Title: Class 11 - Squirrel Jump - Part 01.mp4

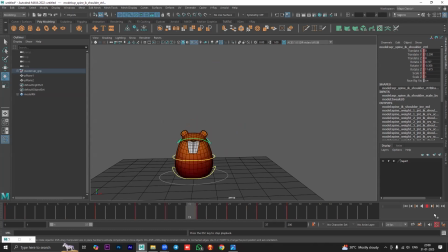(28:49)
Now, because we have reduced the translation completely at 29, we can actually go ahead and add one more rotation. So for that, we need to track what we did last. So let's go back to the 10th frame.
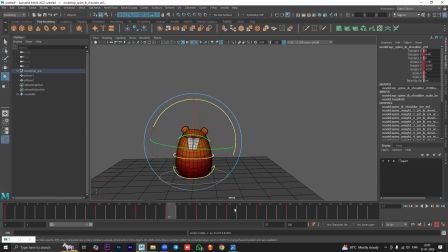(29:03)
I rotated it towards the left side, at 17th towards the right, then at 23 left again, then at 29 right again. I'll add one more where I'll switch it back to the left. So I'll extend it to 34.
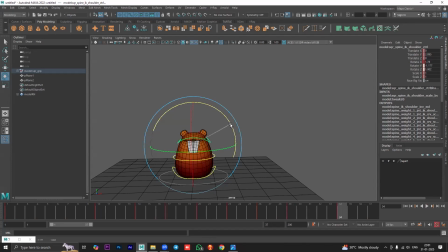(29:18)
So you can see it takes a bit of time to go back. Okay. Doing very little amount of movement here. You can see if I go back and forth, you can see the difference. Very little amount of movement. Okay. So you can see it keeps on rotating side to side. Okay. Like this.
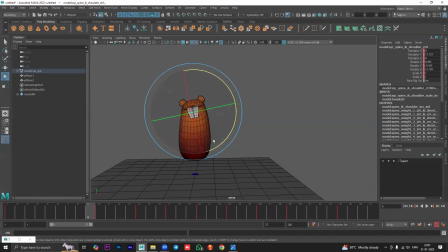(29:40)
I'm keeping it very simple. We add it in a very different way as well, but doing it in such a way so that everyone can follow along. Okay. Is this clear till here? Any confusions?
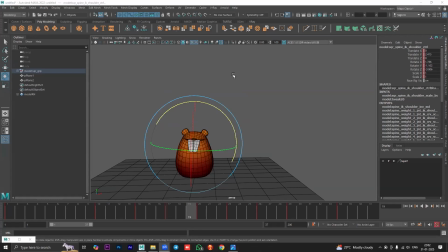(29:58)
Tell me, guys, any confusions? Okay. All right. Okay. So that tilt is done. You can see it is looking so much better compared to just translating it up and down, right? We added one more level of detail to the character.
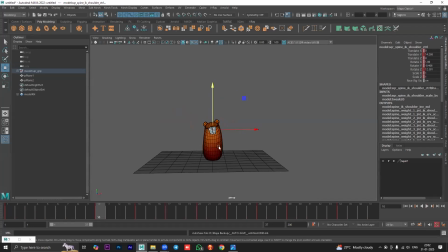(30:15)
Now, see, when we're trying to land, we try to balance our body. So it tilts side to side as well. Okay. Not too much, just a small amount of tilt does happen. So that's something that we need to add. So at the first frame, there's no tilt.
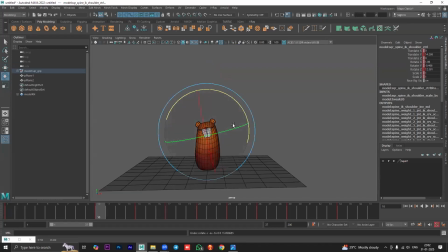(30:33)
At the time of landing, since I have rotated the body this way, I will also tilt it towards the left direction. Okay, so the weight is now more towards the left and I need to bring it back. So at 17th frame, when the rotation is changing, I'll bring it back. Now I'm not zeroing it out.
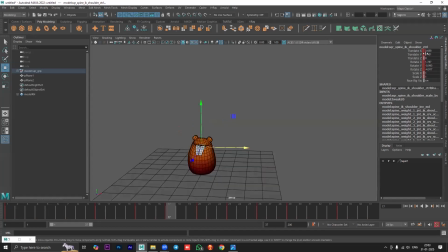(30:52)
You can see this is the x-axis. Okay, I'm not going to zero it out completely. Instead, I'll give it a slight value. So it shifts from the left side to the right side. And then at 23, I'll just bring it to the center. So you can see I added very little amount of translation.
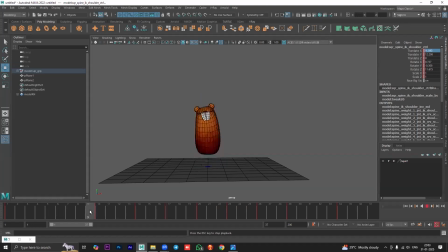(31:12)
Okay, so that added another level of detail. Okay, now let's do one more thing. We'll also go forward and backward, right? When we're trying to jump and balance our body also goes backward and forward.
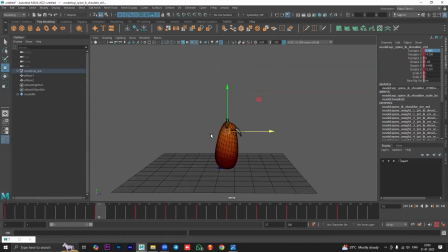(31:31)
So at the time of landing, I want the body to be tilted back. So it's like this. And to increase the tilt, I'm also going to rotate it in this way. Now we haven't done two motions together. This time I'm doing two things together.
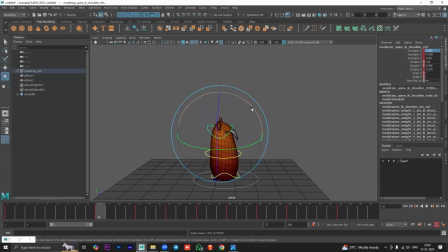(31:48)
So I tilted the body backward. I will also rotate it in this way. So the reason behind it is when you're trying to like land somewhere, your body like uh the lighter parts of your body are really upwards.
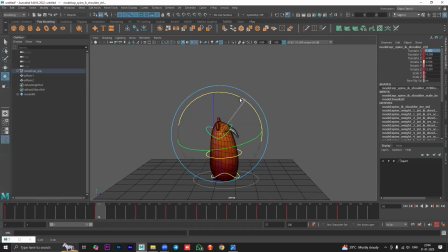(32:06)
So like when you're trying to land, the arms go really up. So that's why I'm doing this to show the same kind of behavior. It goes upwards and slightly backwards as well. So it's landing like this. Okay.
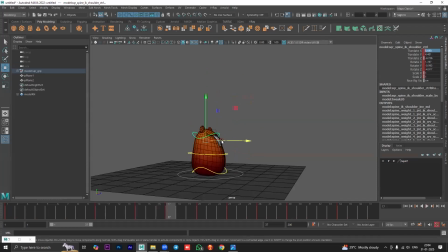(32:21)
And then at 17th frame, it should go forward and then at 23 backward again. So I haven't changed the rotation after 10th frame, but just see the translation. You can see backward and forward. Now, if you want, you can increase this amount. So you can see at 10th, I pushed it back.
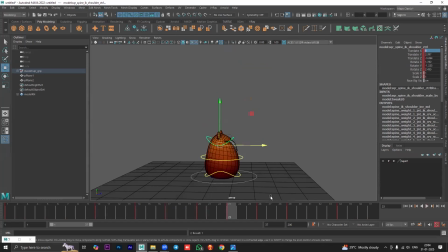(32:41)
At 17th, I pushed it forward. At 23, I made it back again. And at 29th, we can move it forward once more. So you can see it goes backward and forward as well. Okay. Yes, air drag. Okay.